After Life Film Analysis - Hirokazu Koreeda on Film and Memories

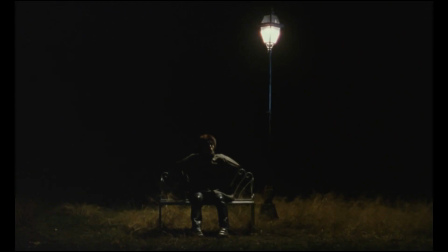[4:16] イメージっていうものに変わっていくと思うんですよ。もちろんその実際にあったことですから、それなりの現実味はあると思うんですけど、じゃあ僕が映画作るのと同じ気持ちで、例えば将来について設計した場合に、そのいろんなシチュエーションがあって、それをこう作っていけば、その多分僕の思う記憶とかよりも現実味のある、リアリティのある。
It's as if he's fully accepted that memories do not represent objective reality.
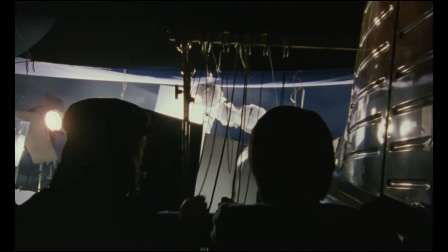[4:23]
And during the shoots, we also notice how the people whose memory they are recreating basically become a film director,
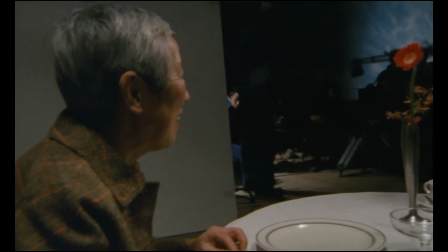[4:31]
constantly making choices.
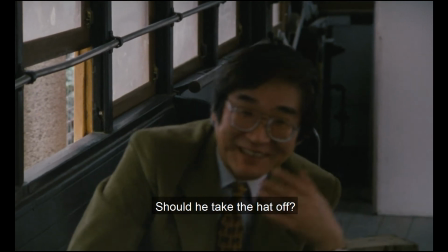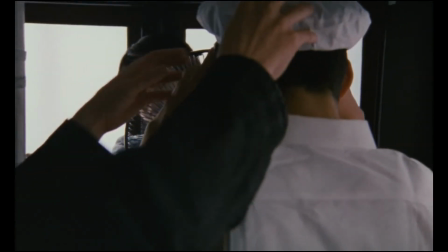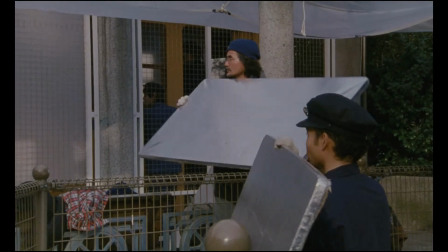[4:47]
It seems like what looks best here and now matter more than what it really looked like,
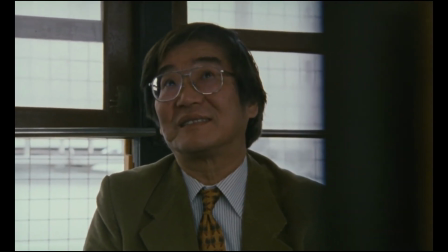[4:52]
and that there's an acceptance that their amateur-like recreation won't be perfect.
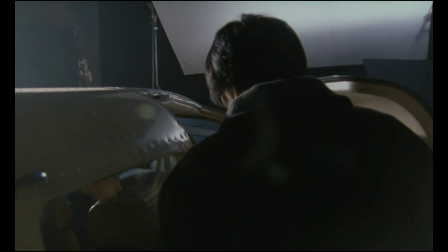[4:58]
but also that it might not matter that it's not fully truthful, as long as it feels like the memory does. Now, in terms of technique, there are also many elements that highlight this parallel between memories and films.
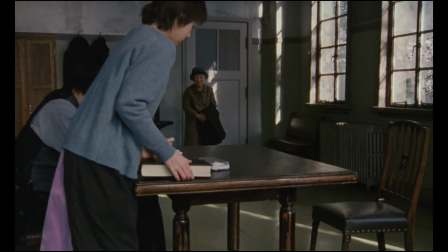[5:13]
First, the film's genre itself is vague.
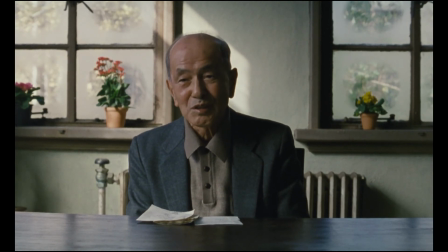[5:16]
Kore-eda is known to have used both professional actors and regular people talking about their memories.
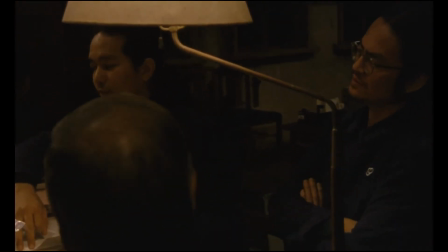[5:22]
It results in a film that's both quasi-documentary and fiction.
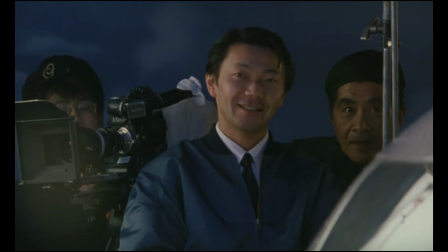[5:27]
While documentaries strive for a truthful representation of reality, fiction films are honest about creating fake universes.
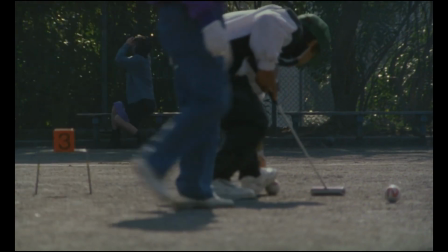[5:35]
But the truth is that documentaries have fictional aspects to them,
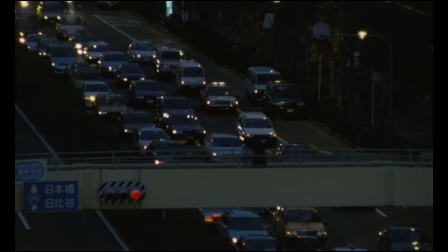[5:39]
while fiction films inevitably always contain slices of reality too.
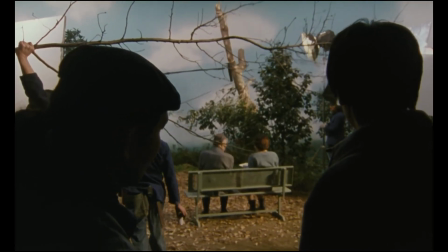[5:45]
Thanks to some of the technical choices Kore-eda made,
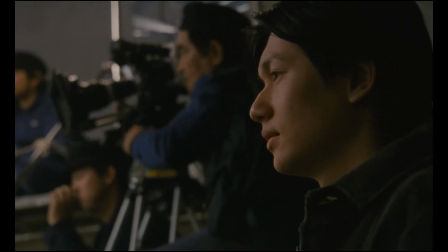[5:49]
I think we could say that Afterlife is more honest about being dishonest than most films are.
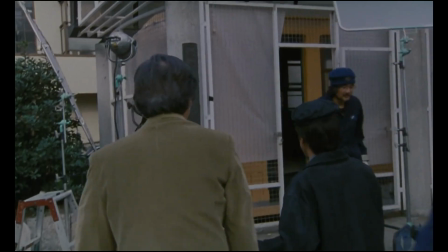[5:55]
It seems to have no problem with admitting it's a film, that it's something artificial, just like memories are.
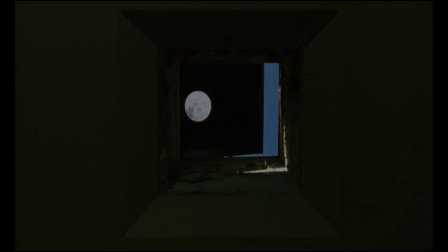[6:02]
As an example, Kore-eda is happy to reveal that this moon was just a prop.
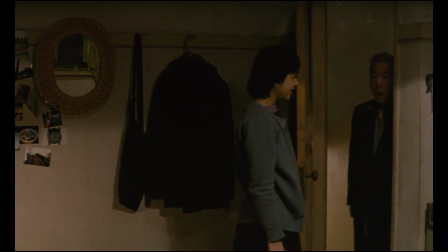[6:11]
Despite having been important to one of the characters earlier.
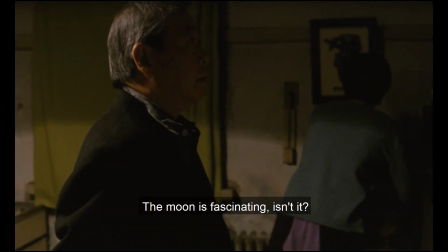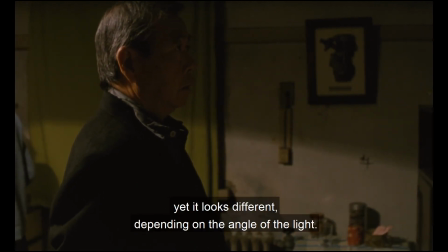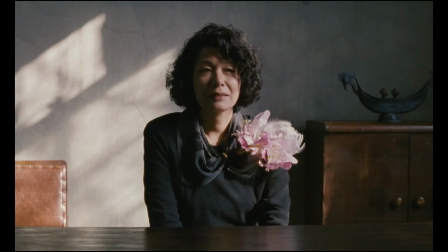[6:26]
Kore-eda also does nothing to hide jump cuts during the interviews with the dead.
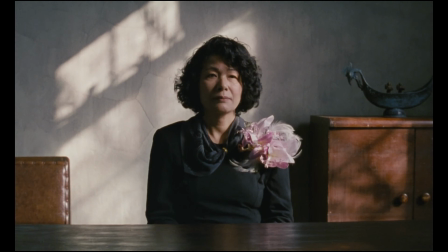[6:30]
Any other filmmaker would have used coverage here, changed the framing, or cut on movement and sound.
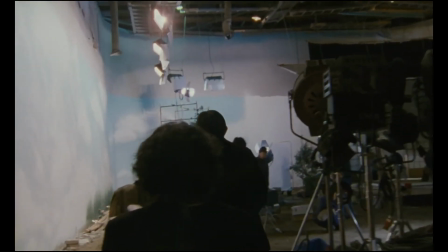[6:38]
Then, in the part where they're recording the memories, I get the feeling we're watching some kind of behind-the-scenes footage, rather than a regular drama.
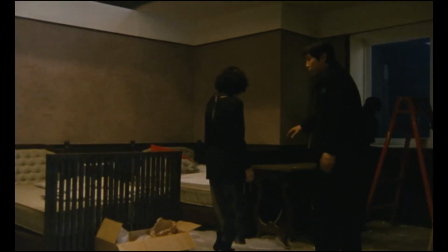[6:46]
It's as if the cameraman is not allowed to disturb the work being done here.
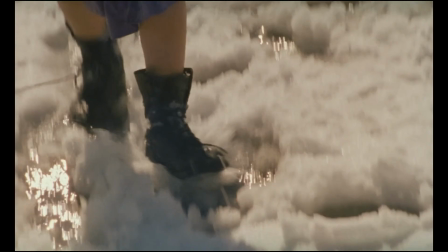[6:51]
In addition, the narrative structure of the film is disjointed, mirroring the fragmented nature of memories.
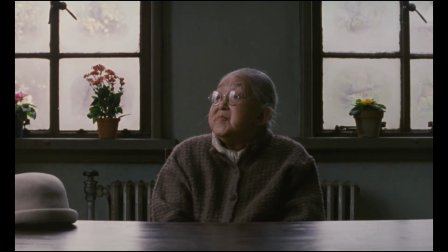[6:59]
You could perhaps say that Kore-eda is more interested in reminiscing than he is in telling a conventional story.
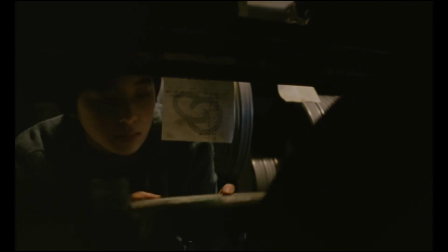[7:06]
It's also worth considering that film stock and cameras do not perfectly capture a true snapshot of a reality that's out there,
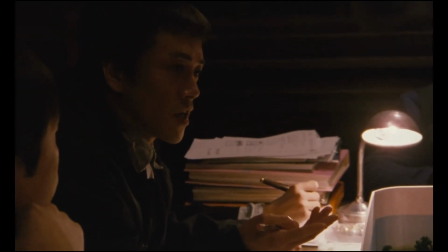[7:15]
and just like the mind and the human eye, cameras, lenses, and film stock are flawed.
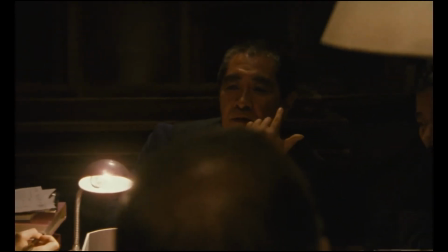[7:21]
They have limitations of perspective, depth of field, grain, noise, and so on.
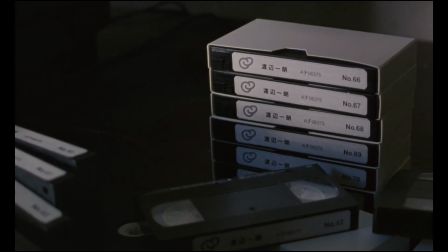[7:27]
And with that in mind, the following becomes even more interesting.
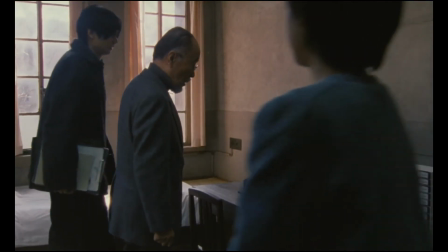[7:31]
These are recordings of the dead people's lives, and is a tool available to those who can't remember much from their past.
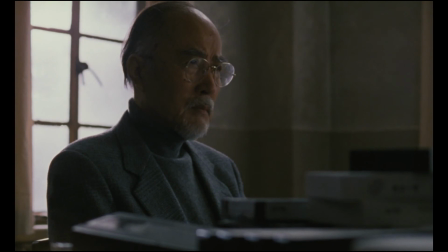[7:39]
Notice how dry and lifeless the footage is.
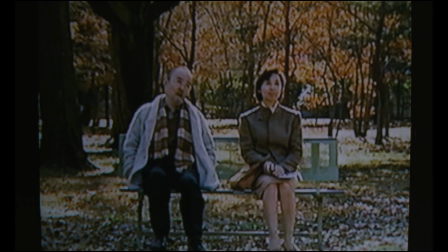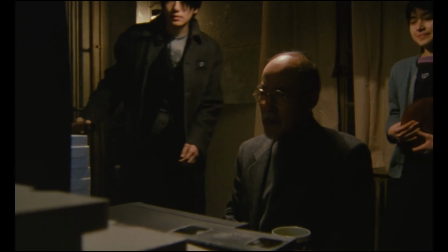[7:53]
It's as if Kore-eda is making a statement on objective reality. Even though it's technically more complete,
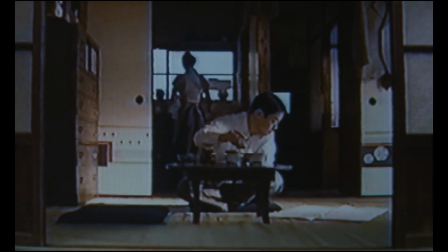[8:00]
reality is lifeless and dull when we don't make our own alterations or interpretations when storing memories.
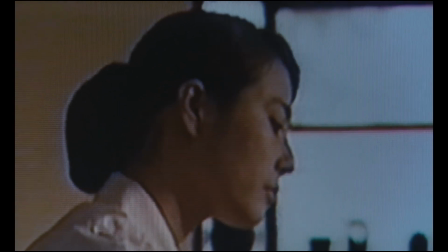[8:09]
Essentially, real life lacks the precision of the artistic, something like a film or a memory.
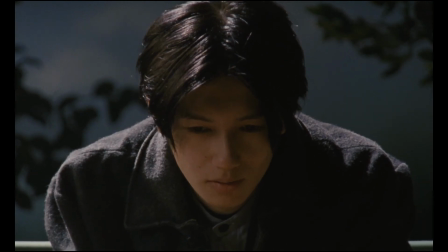[8:16]
Fittingly, when the character Mochizuki, one of the workers,
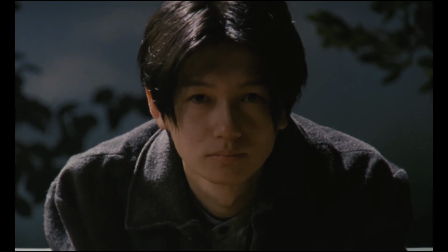[8:20]
finally records his chosen memory, the camera points to us as the audience.